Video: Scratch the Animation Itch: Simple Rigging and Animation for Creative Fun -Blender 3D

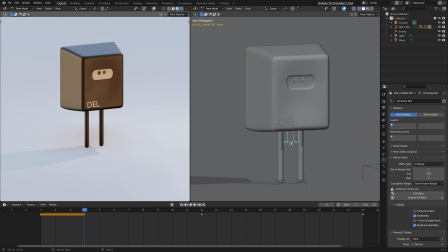So on this keyframe, I'm going to make this anticipation pose. This character sort of bends down its knees, press I. Now slightly more, so it's better than before, but we can use more.
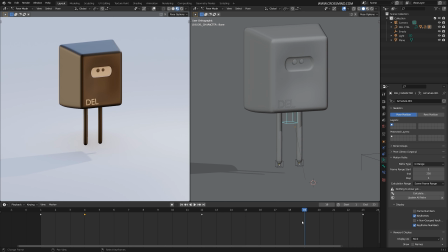Now the second thing, if you observe from the extreme pose, when you are in air, you come back down on floor, your body sort of with all that force, when you land on floor, you bend down and you recover from that pose to a normal pose.
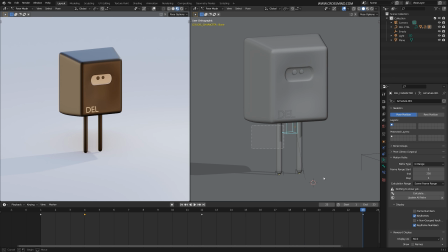Before the last pose, let's select all these three controllers and you select this key, and 1, 2, 3, about four keyframes before that, you copy the same pose.
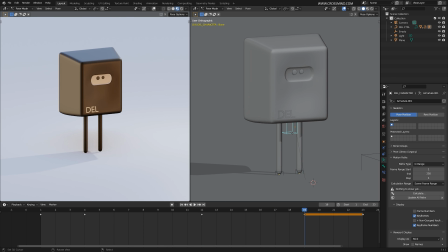So right here, this character would be slightly more bent, basically landing from a jump. So the knees are still taking in all that force. Press I.
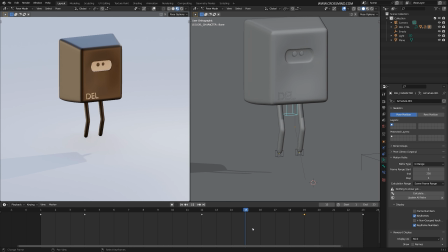But what's happening right now is that these legs start to bend right before it even landed.
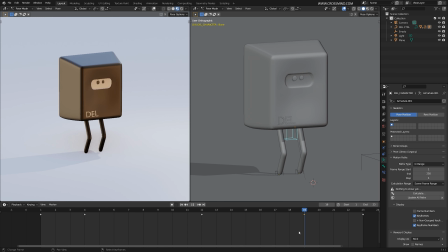So that shouldn't happen. So what we are going to do is for these two legs, we are going to make another key right before it touches the ground, right here, and straighten these legs. Press I. You can feel a slight impact going on here.
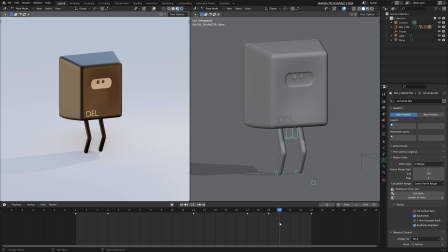So right here, I'm going to move these two keys because I feel right after the impact, the animation is too slow. So just one key. And now, right after it takes off,
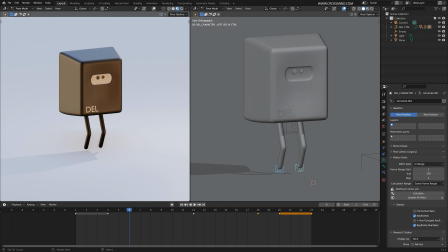basically it jumps right here, we can add one more key where the legs are straight.
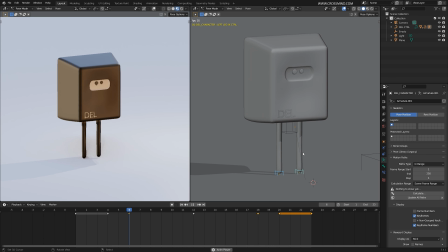So this is the basic animation. Now we can start working on details. We can add more life to it. So especially the upper body is not moving at all. And we can break the symmetry. One important thing right here,
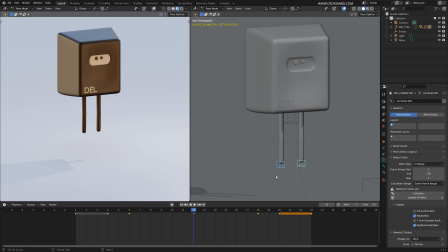this right here at the center, this key reaches the extreme pose, highest point in the jump. Right about here, it's called hang time. When the body starts to react to the gravity, it can no longer escape the gravity.
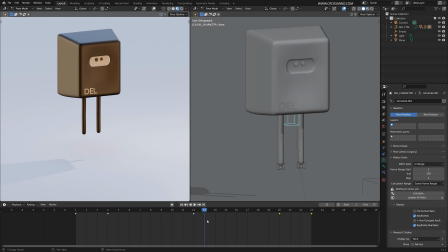So it, a few frames where it would appear floating in the air before landing down, before the gravity pulls you back. Here, it's going to be hang time, about 4 or 6 frames.
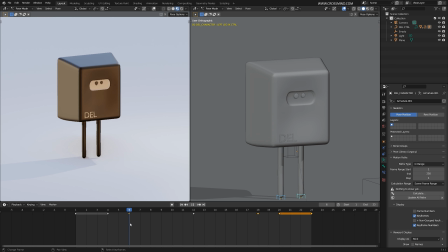So what we are going to do is select these two legs right here on frame number 8. With all that anticipation and the push, the character have jumped.
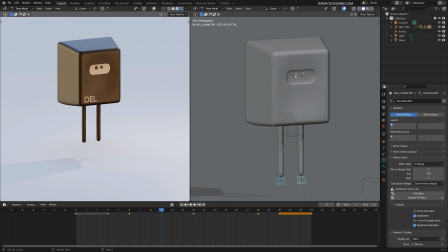But now this is the parent and this is the child. So think about it. So the child bone is always going to follow the parent bone. So if there is any motion in the parent bone, the transfer of the motion, there is a slight delay.
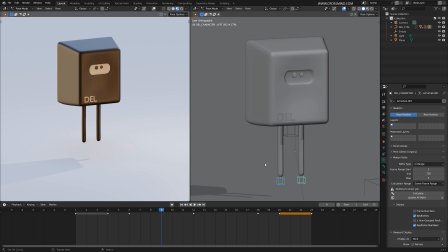If you observe any of the physical objects, let's take the part of the body which is deriving the motion is always going to lead, and the rest of the linked things, let's say your hair, your arm, your legs, is always following your hips.
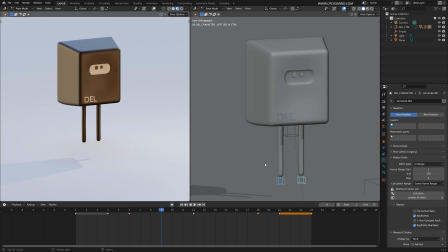So if you're sort of running and you suddenly stop, your legs and your hip will stop first, and your legs and arms are going to sway slightly forward and then settle back down.
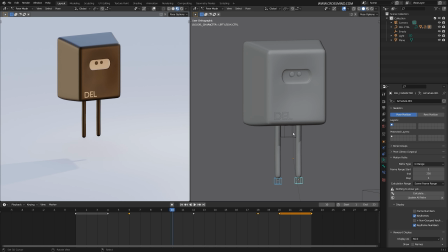So that's the thing. Right here, the upper body is the hip, and everything is where all the force, leading forces.
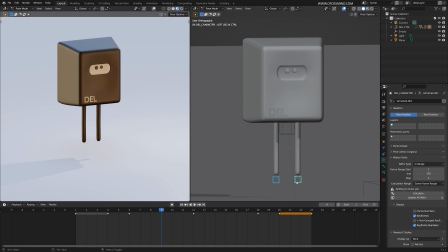So child is just following. These two have no clue what's going to happen in next two frames. So right about here, this parent bone have stopped because of the gravity.
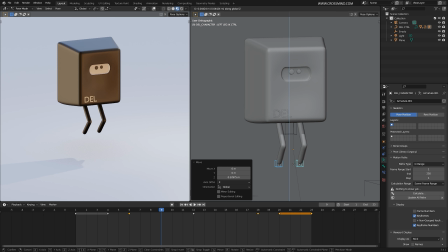Because of that delay in information, these child controllers will still be pushing upwards like this.
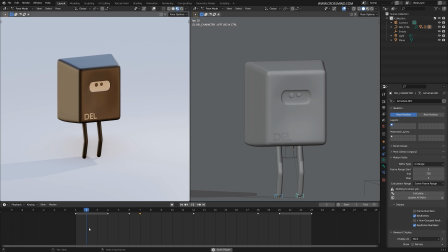Press I. Actually move it here. Sorry, move it right
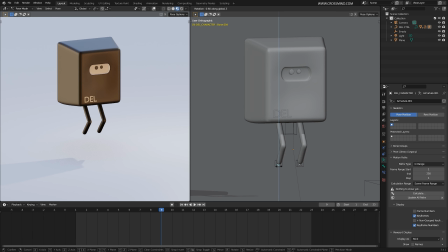here. Let's break the symmetry.
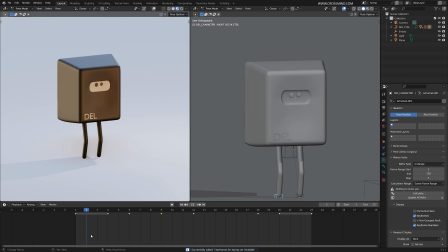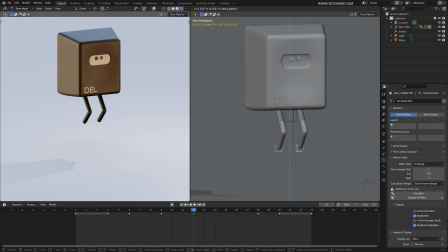And right here as well, we are going to have these bent knees. All right. So right after the anticipation pose, it jumps. So this part, upper body is starting to fall down,
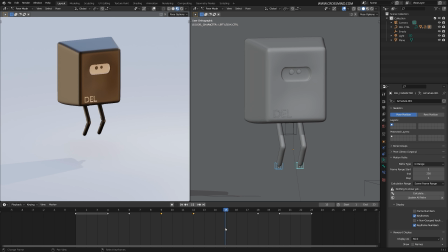but the legs still carrying the same motion, all that force from the upper body. So you can still bend it upwards, fold it. And then suddenly there should be instant change
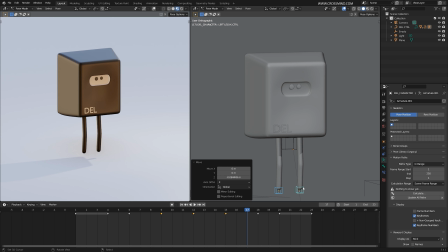in the pose. You can break the symmetry again.
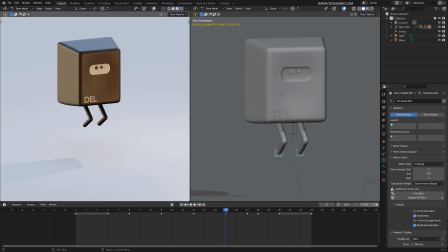Press I. And add one more frame for the hold, maybe 1 or 2 frames.
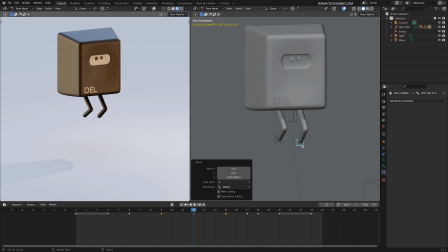One frame should be enough. So I'm just trying to break the symmetry as much as possible. You can enable auto key from here if you don't want to set keys manually every time.
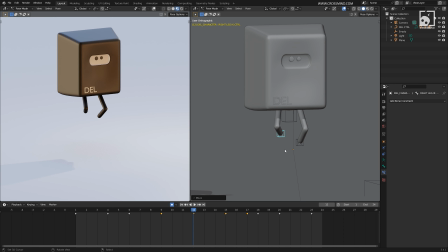If I move this controller slightly on the side, then knee is going to move outwards. So just trying to break the symmetry here, do the same thing.
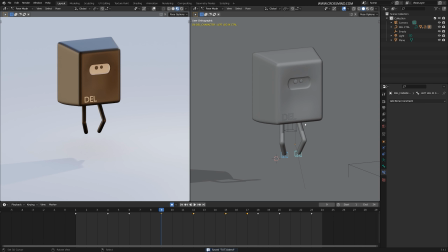All right. So now to add more weight to this animation, we are going to use the upper body.
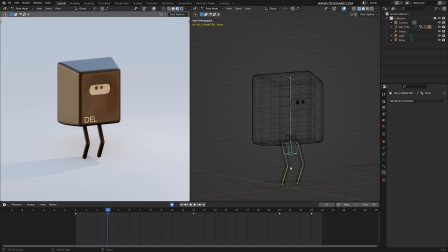The starting pose, we have this anticipation pose. Select the upper body bone. Let's set the same key, one on, let's go to the keying set and click on this cross available because we don't have any key for this.
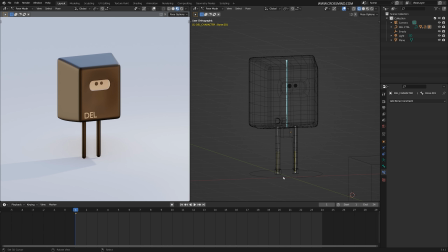Set one key for location and rotation for this bone as well. Now we have this anticipation pose here. Select the upper bone. In the X direction, turn this forward.
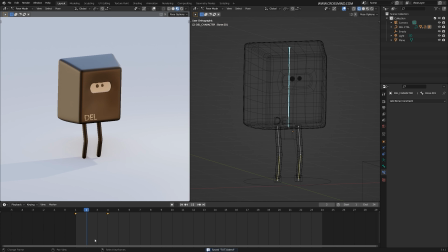Now you can select the available keying set. Let's add some more sort of weight to it. So in the anticipation pose, we have this character leaning forward. So right after the anticipation, when it takes off, character sort of jumps,
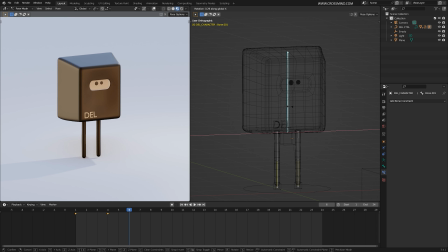we can set it back to the default position or a slight rotation forward, set a key.
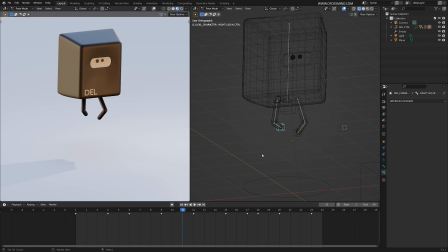And then in the extreme one, the center key,
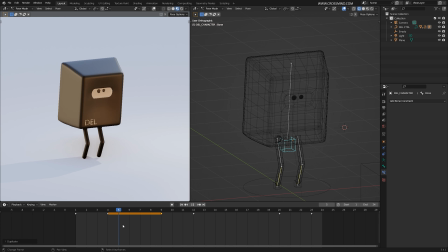right before that, we can have the same copy of the key. Sorry.
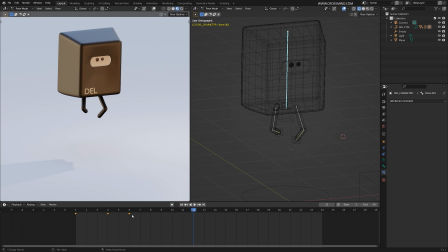For this upper body, let's copy the same key. So this position carries forward, slightly more rotation. And here at the center, right after it reaches the maximum height, the character starts to look downwards where it's about to land.
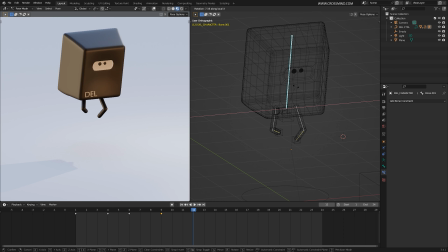So usual instincts. So press X, X in local direction. Character looks downwards. Press I and it follows the same pose.
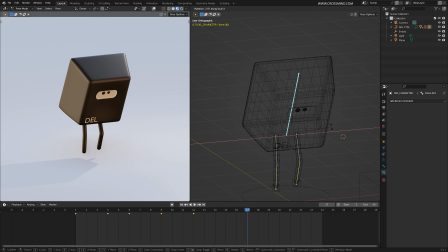R, X, X, slightly more. Press I. The same pose carries till here. The impact.